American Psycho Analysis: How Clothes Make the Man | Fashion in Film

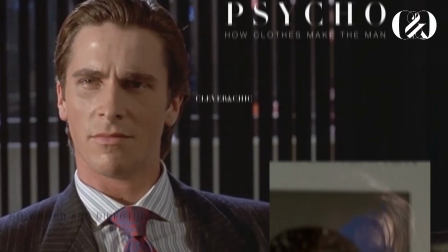[0:02]
American Psycho is a satirical psychological thriller co-written and
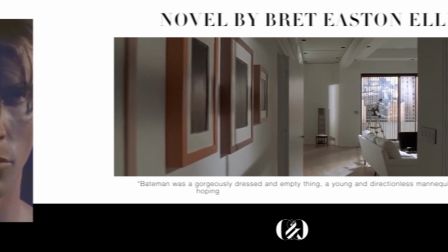[0:07]
directed by Mary Heron based on the 1991 novel by Bret Easton Ellis.
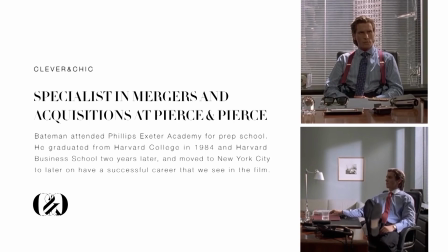[0:12]
The film follows the story of Patrick Bateman, a yuppie New York City investment banking executive who lives an alternate
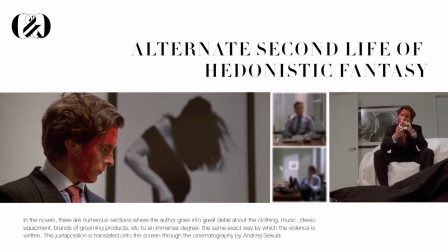[0:20]
second life where he indulges in his violent and hedonistic fantasies.
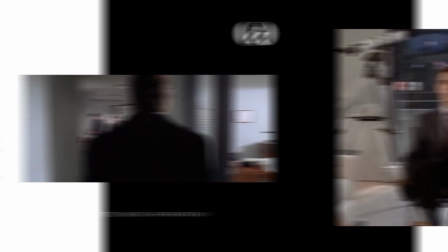[0:25]
Distinctly, this film embodies the stylish sensibilities of the 80s in regards to cultural aspects, overall visuals, and fashion.
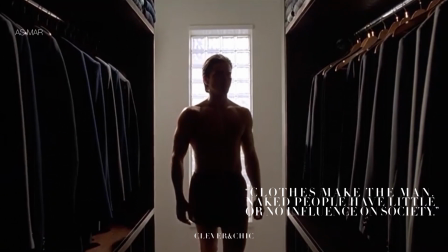[0:34]
As Mark Twain famously stated, clothes make thee men, naked people have little or no influence on society.
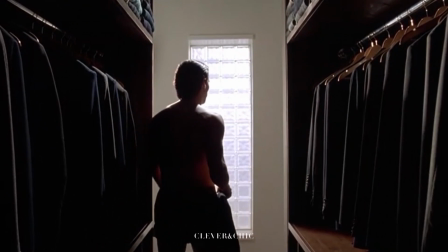[0:43]
There's two ways to interpret this, one being people perceive and form opinions according to the way you present yourself, yourself,
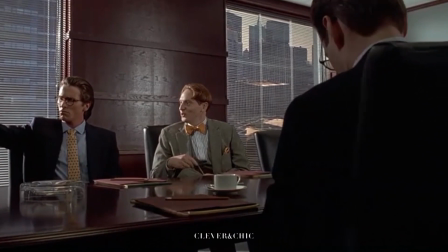[0:51]
or by dressing in a certain manner you can actually shape yourself and
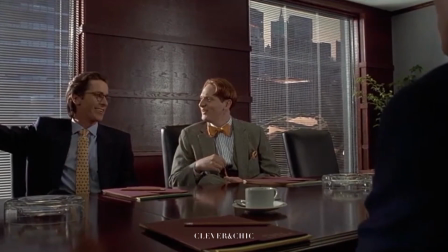[0:56]
impact the way that you behave which is in reference to enclosed cognition.
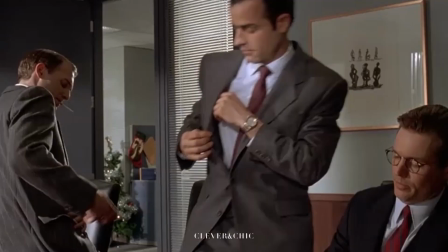[1:01]
For context,
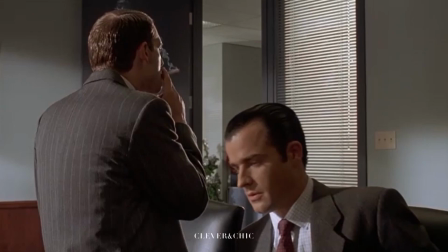[1:02]
yuppie is a term coined in the early 1980s for a young urban professional with a well paid job and fashionable lifestyle,
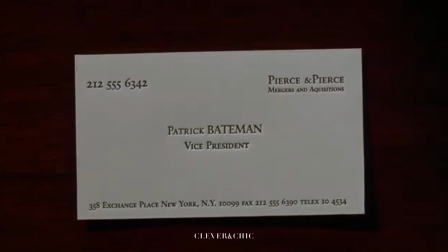[1:11]
Bateman takes this to another level as image is paramount to him since fashion and beauty
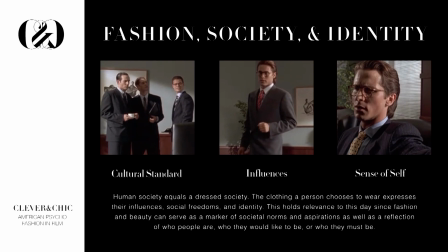[1:16]
serve as a marker of societal norms and aspirations as well as a reflection of
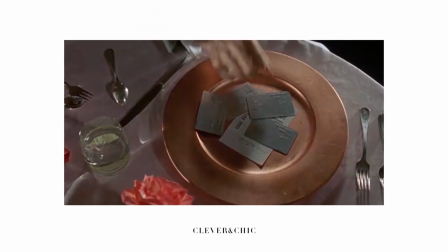[1:22]
who people are, who they would like to be, or who they must be in order to survive.
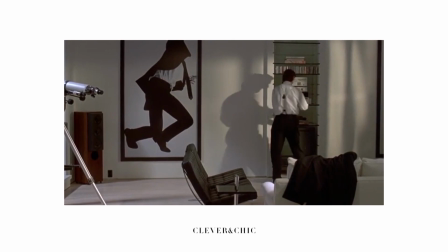[1:28]
Bateman's fixation on displays of monetary value is very telling in and of itself.
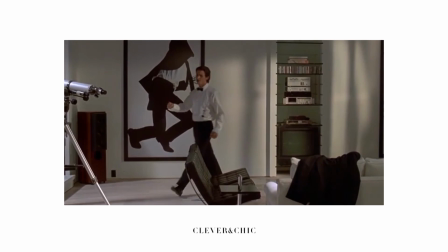[1:33]
His choices in aesthetics, specifically fashion, as well as the reasoning behind the purchases hold great significance on many levels.
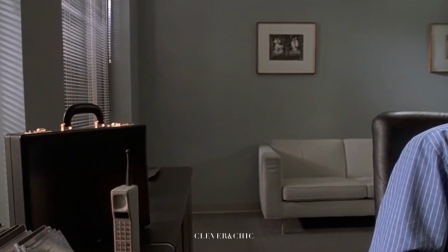[1:42]
In the novel, there are numerous sections where the author goes into great detail about the clothing, music, equipment,
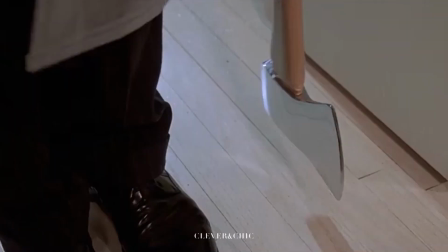[1:50]
brands of grooming products, etc to such an immense degree, the same exact way by which the violence is written.
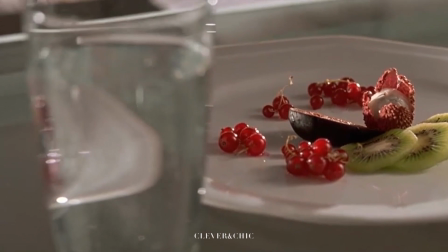[1:58]
This juxtaposition is translated onto the screen through the cinematography that is not only visually captivating
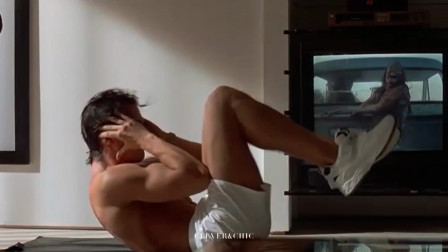[2:05]
but also very revealing as it not only aids in setting the tone but gives Furies a glimpse into the mind of Bateman.
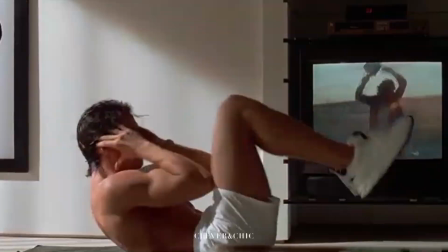[2:12]
These techniques portray Patrick's mundane image-driven lifestyle with a deep fixation
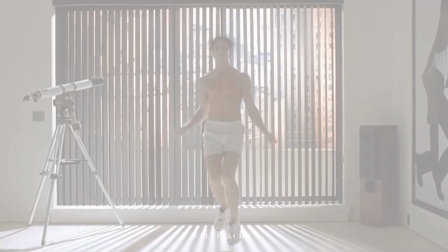[2:18]
on details that are so stark visually to convey the lack of depth and bleakness within.
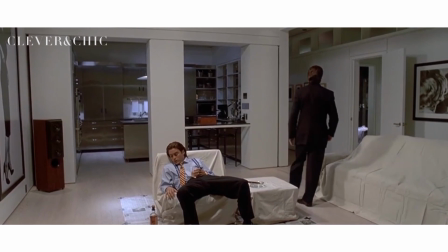[2:24]
For instance, his apartment in contrast to the later apartment of Paul Allen that is very warm and much more saturated,
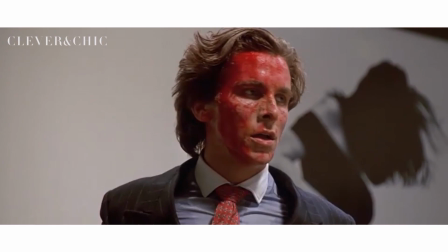[2:32]
the only vibrancy in Patrick's life are produced by material goods and
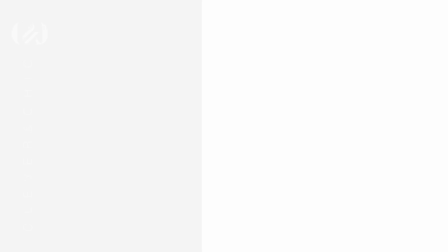[2:37]
hedonistic ventures which produces equal pleasure in Patrick's mind.
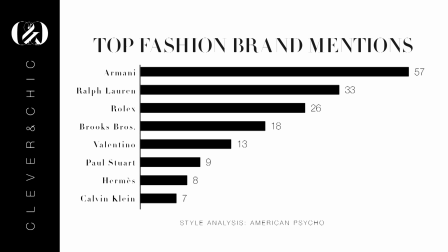[2:42]
Let's focus on material objects, specifically clothing. American Psycho is very well known for its visuals. There are many prestigious and well established high fashion brands mentioned in the
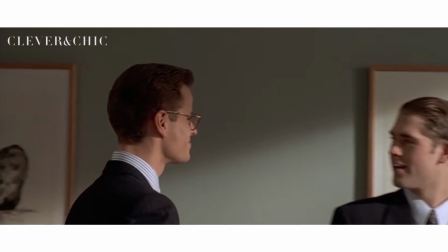[2:53]
novel which have made their way to the screen visually and into the script.
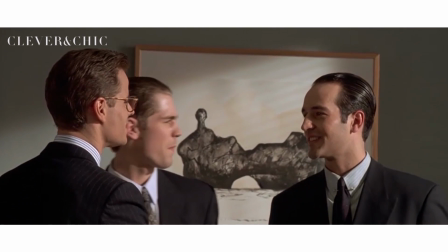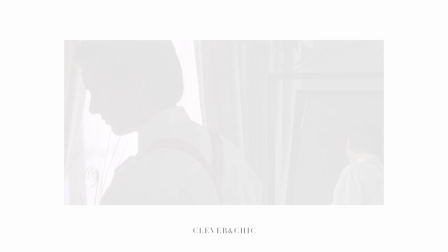[3:06]
The top 3 most mentioned brands are Armani, followed by Raf Lauren, and Rolex.
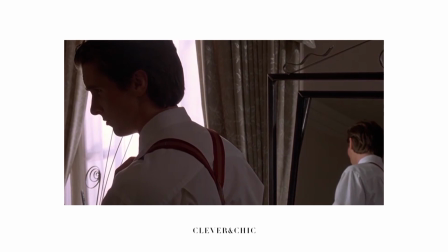[3:13]
Bateman's style is actually very revealing, despite being so similar to the men around him.
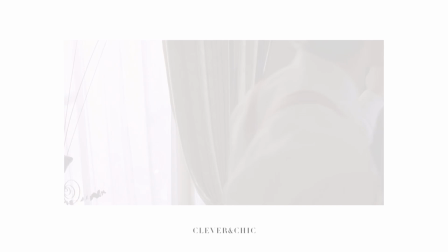[3:19]
For instance, one specific example in both the novel and film,
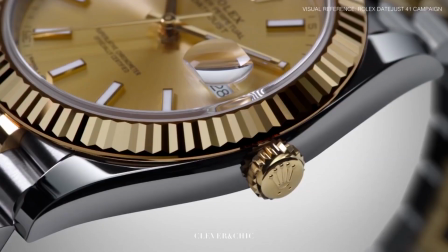[3:23]
Bateman sports a Rolex Datejust 1603 with a two-tone 18k gold and stainless steel case along with a jubilee bracelet.
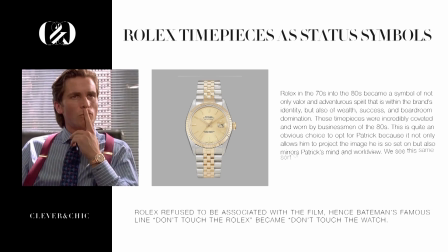[3:36]
for perspective. These timepieces were incredibly coveted and worn by businessmen of the 80s, so this is a quite obvious choice to opt for but in terms of visual narrative.
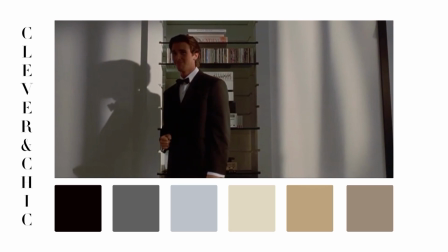[3:48]
This specific model not only allows for him to project the image he's set on but mirrors Patrick's mind and world view. We constantly see himself drawn to this sort of visual aesthetic. The brands mentioned shouldn't be overlooked.